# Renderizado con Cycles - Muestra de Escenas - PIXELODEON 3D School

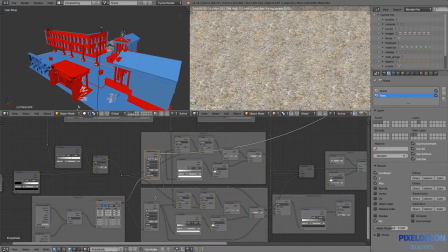bueno, no quiero pararme mucho tampoco y perder mucho tiempo pero básicamente hicimos varias versiones de esta textura una
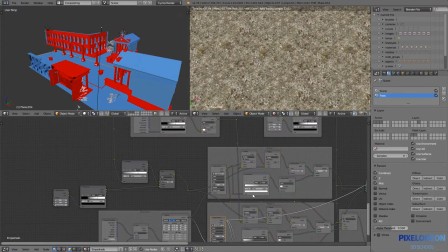para definir, la he perdido otra vez,
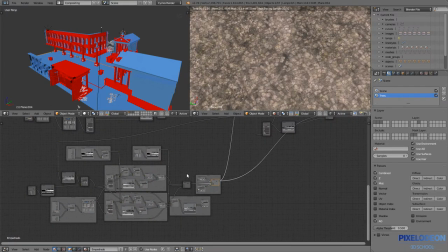en fin, vamos a irnos por aquí, correcto, vale, entonces lo que hicimos aquí fue tener varios materiales, necesitamos material de piedra, necesitamos material de tierra que está entre las piedras, Y la piedra también necesita variación,
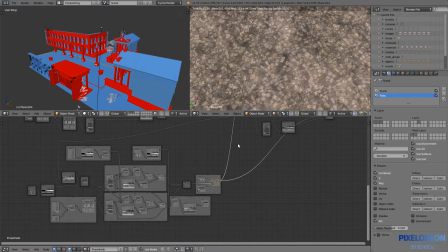¿vale? Para que no todas las piezas parezcan iguales. Para esto utilizamos varias texturas que pintamos de manera manual, utilizando Krita, además, con el modo Wrap Around, que es genial para pintar texturas tileables. y a partir de ahí fuimos generando todo este material capa a capa.
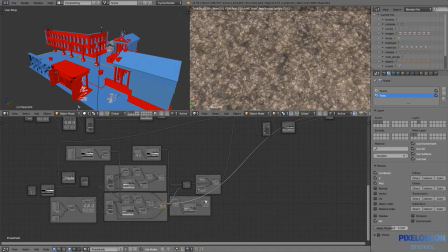Aquí podéis ver que fuimos aplicando materiales a cada una de las partes de esa textura, lo fuimos combinando,
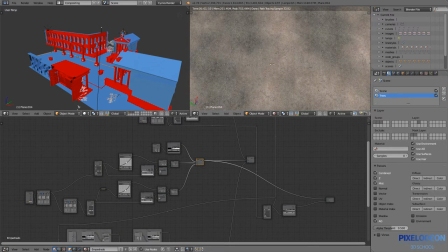por aquí conseguimos también una especie de textura para el suelo que está entre las piedras que tiene una cierta variación.
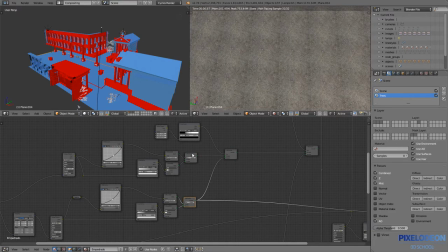Esto básicamente lo hacemos cogiendo dos texturas diferentes y las mezclamos utilizando un noise, por ejemplo.
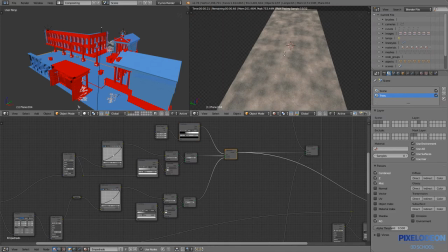Y así tenemos una textura que no es completamente igual siempre, sino que tiene cierta variación y aleatoriedad.
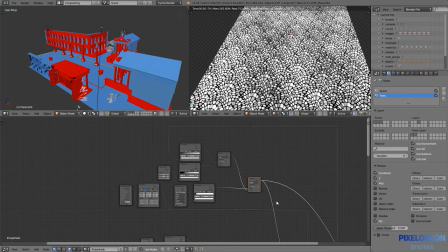Por otro lado, tenemos por aquí esta otra textura, que no es sino una textura que está pensada para modificar el relieve de este suelo. Y es que aquí utilizamos algunas de las opciones experimentales de desplazamiento para que el suelo, realmente, aunque estamos trabajando con un plano,
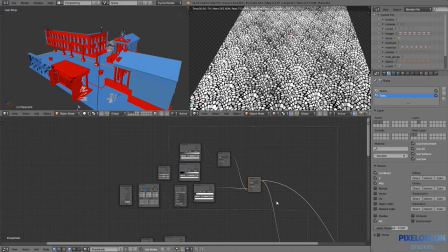tenga subdivisiones adaptativas y se desplace para dar la sensación de que cada uno de estos salientes es una piedra. Si os fijáis, tienen distintos tonos las piedras y esto es porque quería que no todas las piedras estuvieran a la misma altura, sino que para que pareciera más natural tuviera una cierta diferencia.
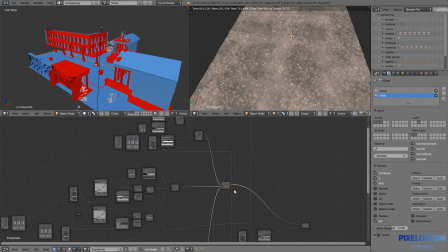Aquí además utilizamos también el mapa de altura que utilizamos para el desplazamiento para modificar hasta dónde sube la arena y qué piedras cubre,
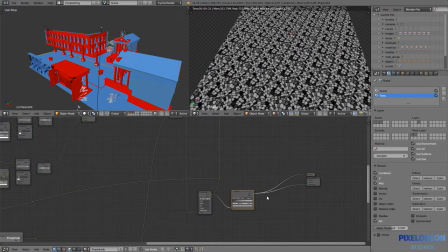qué piedras no cubre, etc. Y aquí vamos a ver dónde tenemos el final.
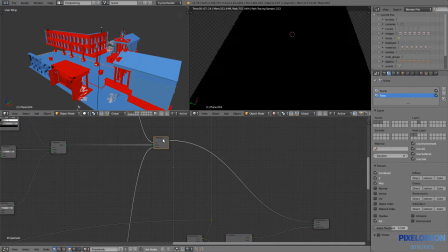Este es el desplazamiento final y este es el mapa final. Perfecto.
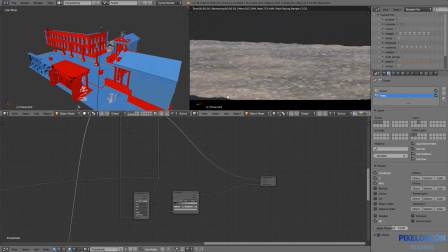Si nos ponemos desde aquí, se apreciará un poco el desplazamiento. Y a ver si os lo puedo mostrar por aquí.
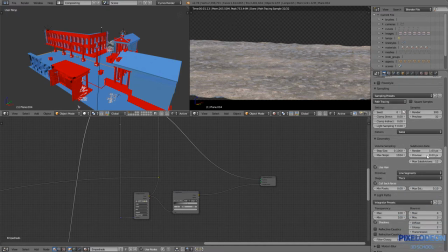Vamos a cambiar aquí la subdivisión. En el previo está 8 píxeles, con lo cual la malla solo se divide cada 8 píxeles que ve la cámara. Pero vamos a hacerlo más pequeña para que se vea como se vería en el render. Así que tenemos que actualizar la escena. Normalmente lo hacemos pulsando dos veces tabulador,
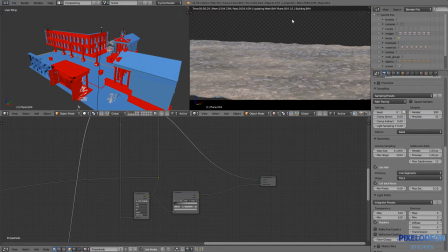entrando y saliendo del modo edición y así se actualiza Veis que ahora le está costando un poco cargarlo porque esta es una malla que ahora mismo con la subdivisión adaptativa va a tener mucha geometría Pero veréis un poco la idea de utilizar este tipo de mallas
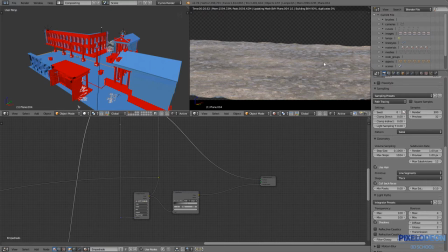Y esto nos da como resultado un efecto bastante natural Tenemos las piedras, tenemos la tierra entre las piedras, tenemos el relieve El hecho de que tengamos relieve y no simplemente un normal map o algo así falso, es que nos da la ventaja de que cuando la luz incide desde una parte un poco lateral,
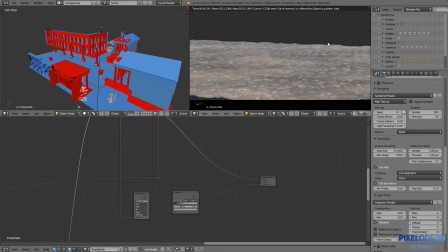vamos a ver que esto, efectivamente, vamos a ponerlo en dos quizás, y parece que mientras estoy grabando se me queda sin memoria la tarjeta ahora mismo.
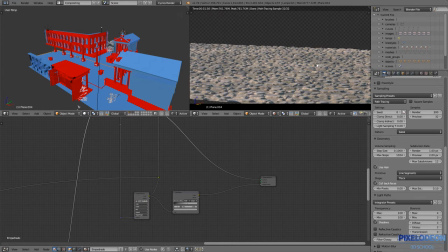Cuando la luz incide desde un punto de vista lateral, como estáis viendo aquí, produce una sombra sobre la superficie que está muy interesante.
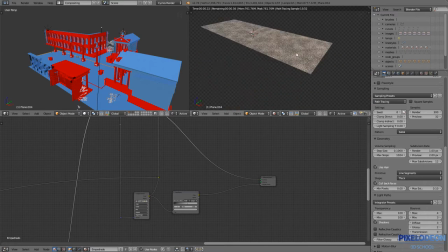Esto, como podéis ver,
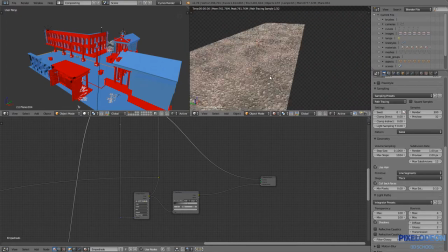nos da un aspecto mucho más natural que simplemente un relieve o un normal map, sobre todo cuando lo vemos desde un punto de vista ligeramente lateral.
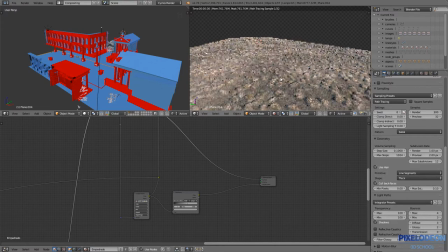Esto todavía no tiene todo el detalle que debería tener, pero os hacéis una idea, ¿verdad?